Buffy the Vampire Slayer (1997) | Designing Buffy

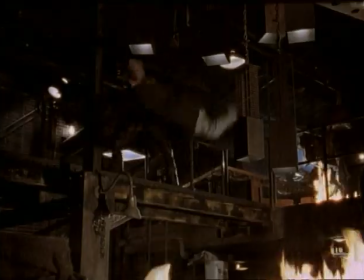[0:09]
The show has a scope and a kind of a cinematic quality. It's just really creative.
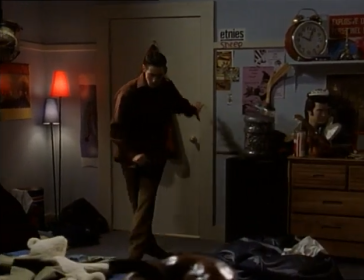[0:14]
Production designing is great because it changes each year. It's like you think that it can't get any better and then it does.
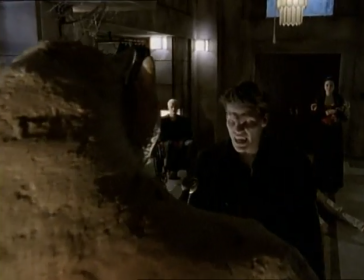[0:20]
It's a great show for a designer because you've got lots of different worlds to create.
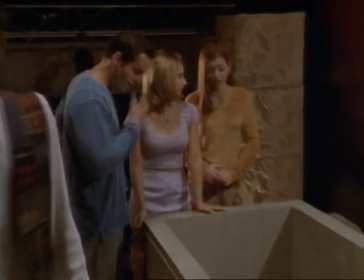[0:24]
It is science fiction, but it's also very reality based and you've got lots of characters who just are in a very real world.
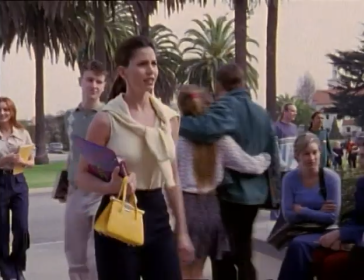[0:30]
It just has a very interesting mix of this fresh California feel and old B-movie scary things that I think gives a really neat texture and really neat look.
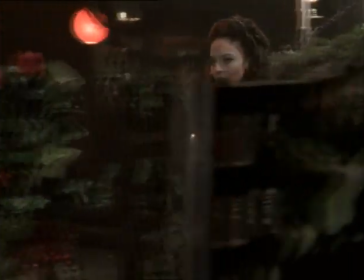[0:41]
Something that's a little bit off from your everyday horror anthology show.
These flowers are wrong.
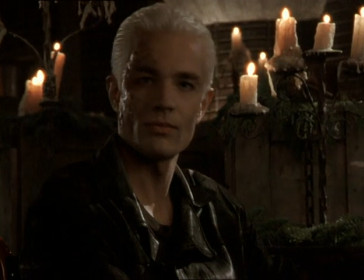[0:48] They're all wrong. I can't abide them.
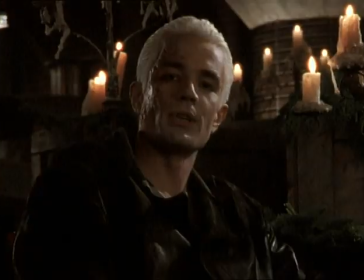[0:56] Let's try something different with the flowers then.
We had Steve Hardy doing the sets for the first season and he did a wonderful job and Carrie had been working with him And so when
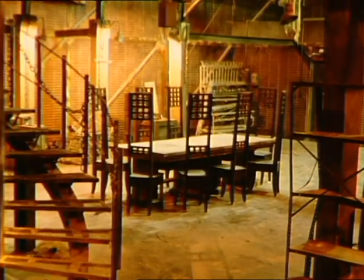[1:06]
Steve moved on we just bumped Carrie up and then Carrie It just blew us all away with every design you just sit down and you take a
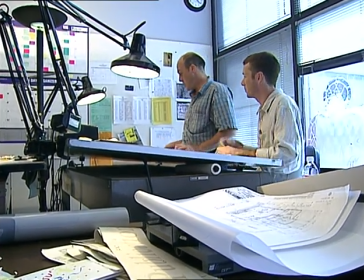[1:12]
script and you read it and An idea comes into your head of what that space is gonna be like for a particular scene
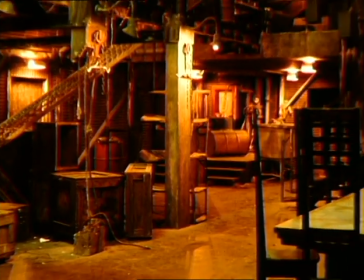[1:20]
When I came in second season I sat down and figured out a big factory for Spike and Drusilla to inhabit Me and Drew
we're moving in.
Joss had come to me and said he was thinking about placing them in some sort of factory, kind of industrial space.
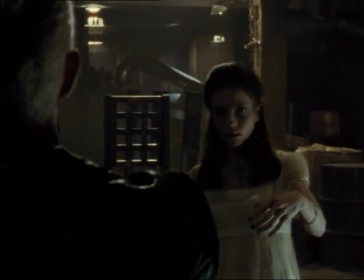[1:36]
Vampires living underground, living in, you know, sort of decrepit areas, places that felt abandoned.
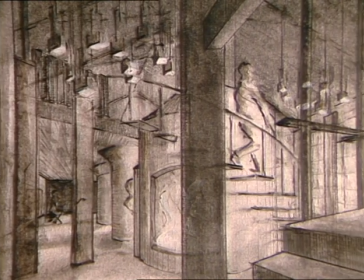[1:43]
And so I generated a sketch of a factory that really sort of got me the job.
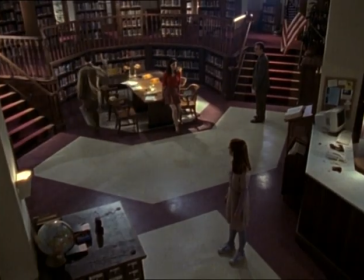[1:48]
The library was very important. It was sort of the hub where so much of the research and just the life of these kids in school would take place.
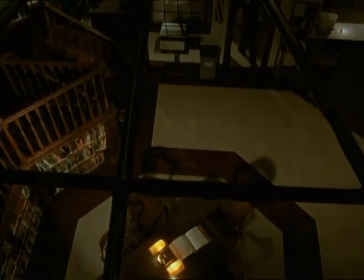[1:56]
It was quite a beautiful space, had a lot of wood, and had a huge skylight atop it, and it had beautiful windowed offices for Giles. It almost felt a little English. Giles would be in there drinking his tea at times. And, of course, no student except our kids ever entered the library, so this was always a running gag.
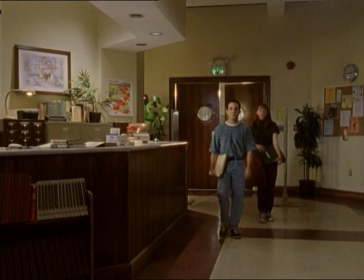[2:12]
In fact, on the rare occasion someone came in there to get a book, they would look at him askance.
Excuse me, but have you ever heard of knocking?
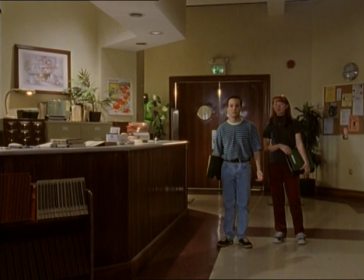[2:18] You're supposed to get some books. On Stalin. Oh, yes, yes, third row, historical biographies.
We work in a, you know, not a real stage. It's a big, old series of warehouses that are all one big building that we've divided up into three different stages.
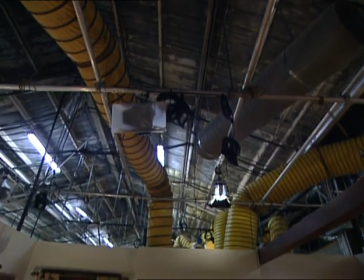[2:35]
They've got very low ceilings. They're pitched everywhere with steel columns. And so for that factory set,
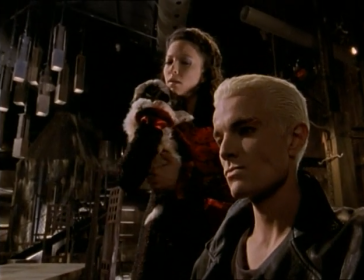[2:41]
I essentially took the structure of the stage and used it and let the ceiling of the stage be the ceiling of that factory.
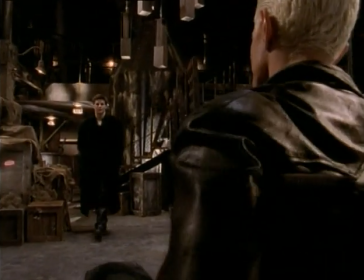[2:49]
And I used a lot of the structure of the stage as the set and just sort of walled it off. The way that the show is shot, and that with the vampires in our world,
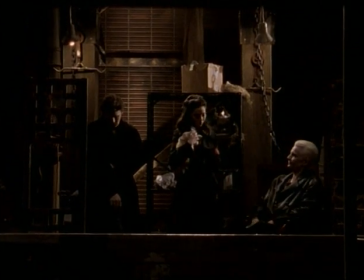[3:00]
that there's a certain texture and depth and darkness, everything had that feel to it.
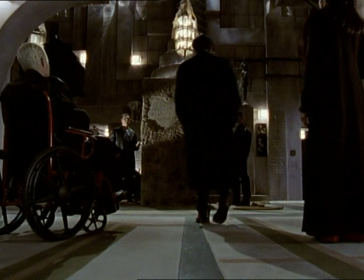[3:05]
Our sort of bedroom set has this cave-like feeling, and then we ended up moving into this mansion that had a much more sort of modern, sterile look to it.
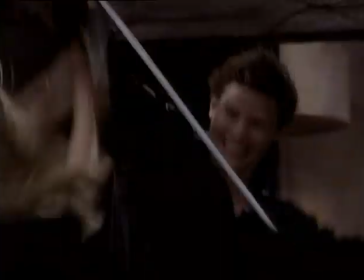[3:14]
We built a mansion for Angel, which was a nice set, and it had sort of an outdoor garden, but it was kept in the shade.
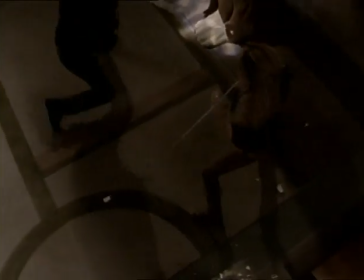[3:19]
We wanted to sort of stay away from Gothic architecture and Gothic themes.
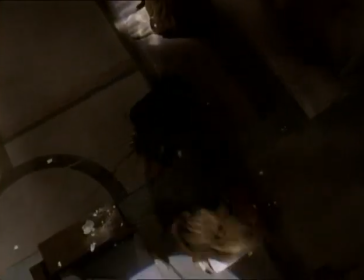[3:23]
Joss just didn't want to keep going there as such a sort of stereotypical vampire mode.
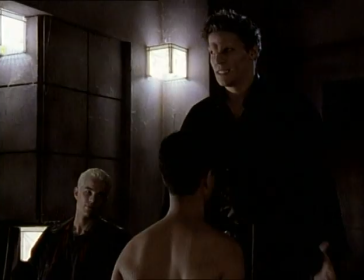[3:29]
One of the major concepts of the show is that these vampires sort of have to live in a dark world, you know, not just theoretically, but actually physically.
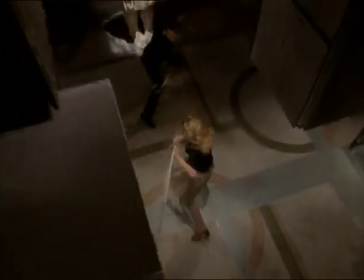[3:38]
A lot of times we'll have them in an above-ground space, like the mansion, but typically they're sort of in the sewers underneath Sunnydale,
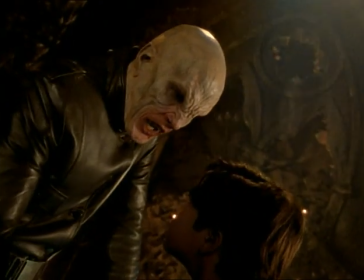[3:45]
or like in first season, the master vampire, first nemesis of the series,
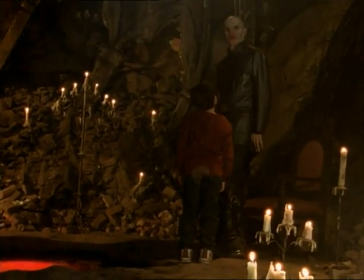[3:51]
lived in an underground church. It was an idea of Joss's that there had been a terrible, demonic force. The master tried to escape from hell and had been sucked down into hell and was actually trapped in this church, which was a constant source of pain, of course, to him being a vampire.
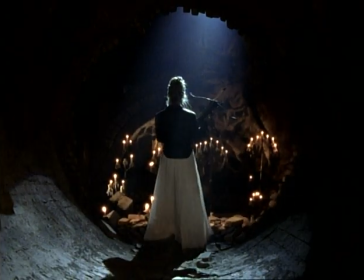[4:07]
And that was a neat set that you could get to through the tunnels and you could walk down through the rubble.
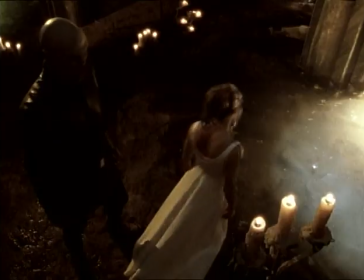[4:12]
Not only was the church underground, but we had sewers connected to it that sort of fell into this bowel of the church underground.